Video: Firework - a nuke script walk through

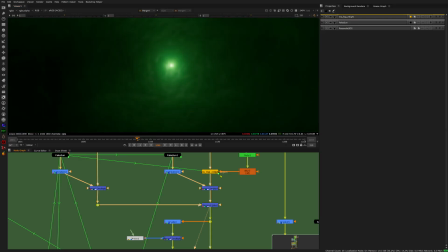4:03 And this way I'm getting this 3D effect on top of the fog, so that we get the feeling the fog is actually lit by this light source. And yeah, I like this. This is really the thing that makes it believable, in my opinion, here.
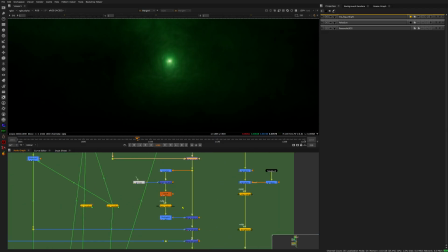4:21 And then I added some more stuff.
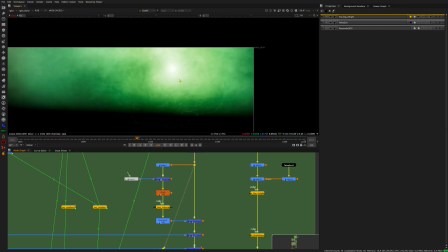4:28 Yeah, so I take this whole thing and I grade it down to just have that spot.
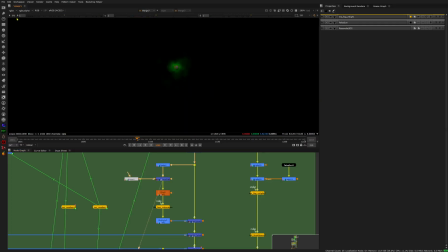4:34 Then I multiply it with some noise to break it up into a lot of different brightness values. And then I just blur it in with a lot. So I get kind of a lens flare. And the noise is just there to break it up, so I get some areas that are less dense here.
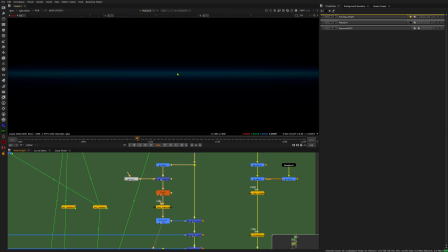4:54 Then I recolored it because the lens I like to shoot on is creating a blue lens flare, so I tried to mimic that as much as I could.
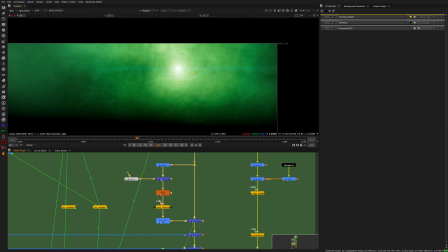5:02 And then I plus that over, and ta-da, here we get a blue lens flare.
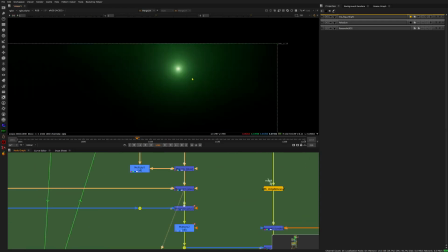5:09 Yeah, and then I just added more instances of that light with different fogs on top,
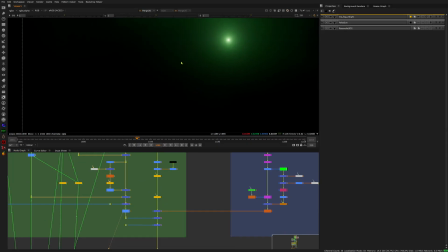5:17 and that's already the rocket itself, I would say.
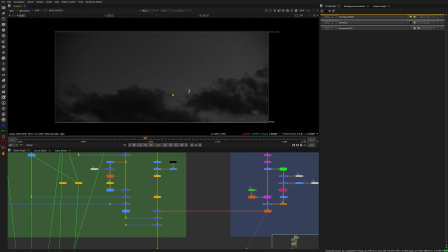5:22 Then I have a background image, which you can barely see, it's just some clouds and the moon, and I'm adding all that stuff on top of it.
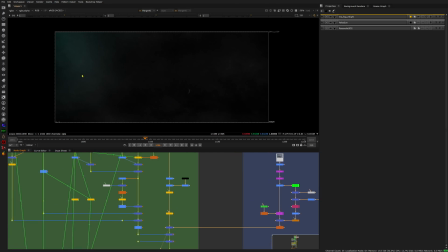5:31 I also have a fake blue light here on the left side,
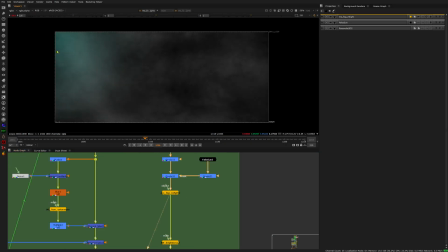5:36 which is just like mimicking there's something going on the left.
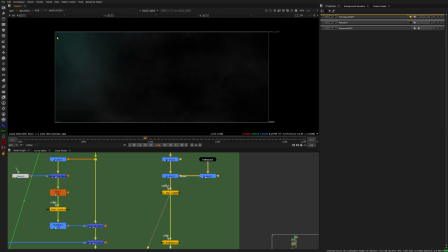5:41 I was imagining a street lantern being over here, so I have some other fog color here just for contrast. So I'm bringing all that together, so I have my blue light and the rocket itself with a lens flare.
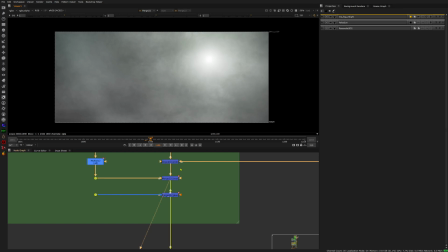5:56 Okay, then we go into this part. So this is the first flash when the rocket explodes.
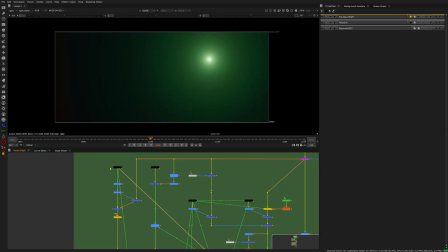6:05 So I have just made another instance of all that I did here again.
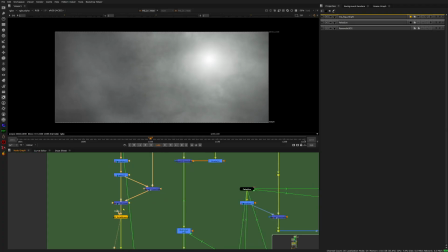6:13 Only thing is that I tinted it white and made it very bright just for one frame.
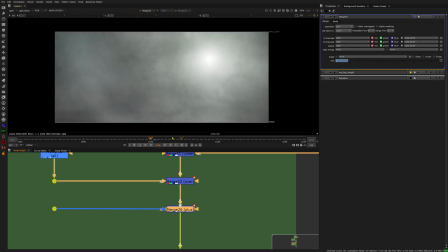6:19 And this merge is just animated to be visible on that one frame to give a bright flash.
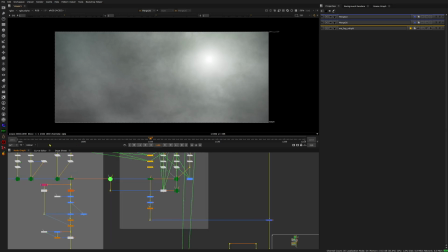6:29 Okay, then let's go into the particle work here. The first thing I animated
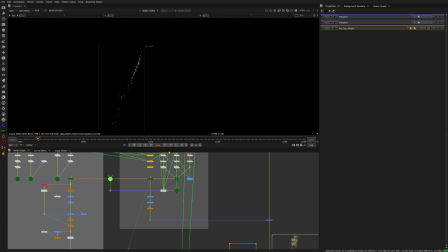6:38 is a particle trail that is following the rocket itself.
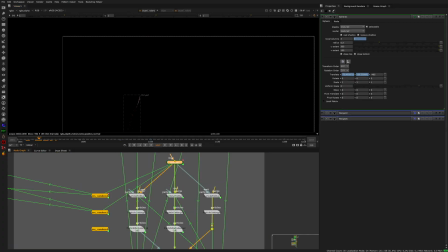6:45 I used the sphere for that, which I gave the base animation. So it's really simple. You take a particle emitter and you connect the emit input with the sphere.
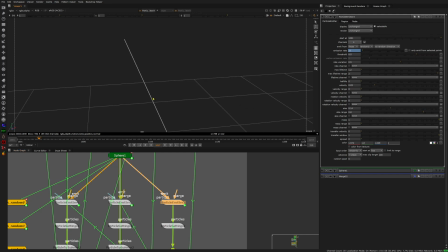6:59 So now, where is it? I lost track. So that the sphere itself emits the particles.
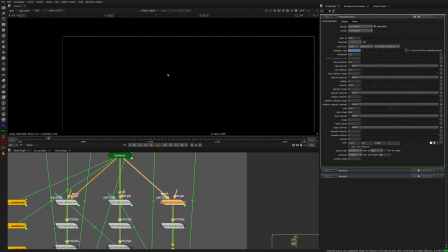7:10 If you have fast motion like I do with the sphere, you will see that stepping here.
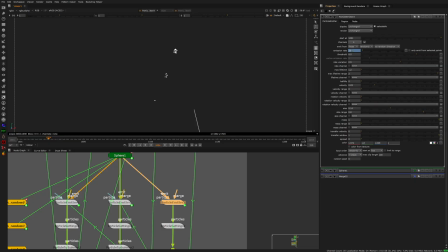7:17 So every frame it generates, like it emits particles. And to make that a little better, you can use a particle settings node. And this will basically add more substeps between the frames.
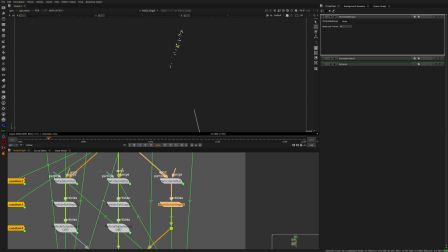7:34 That means that you get a more uniform emitting of the particles, and you get a proper trail and not this steppy emission here. So I just made multiple instances of different
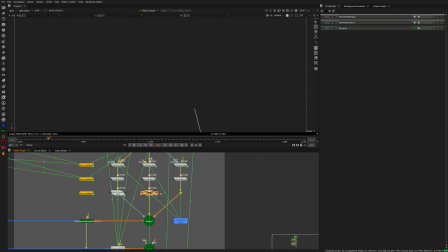7:52 amounts of particles, and all of them move different. Here I added the turbulence just to spread the particles out more and that they get some swirly movement. Here the same, just in a different way.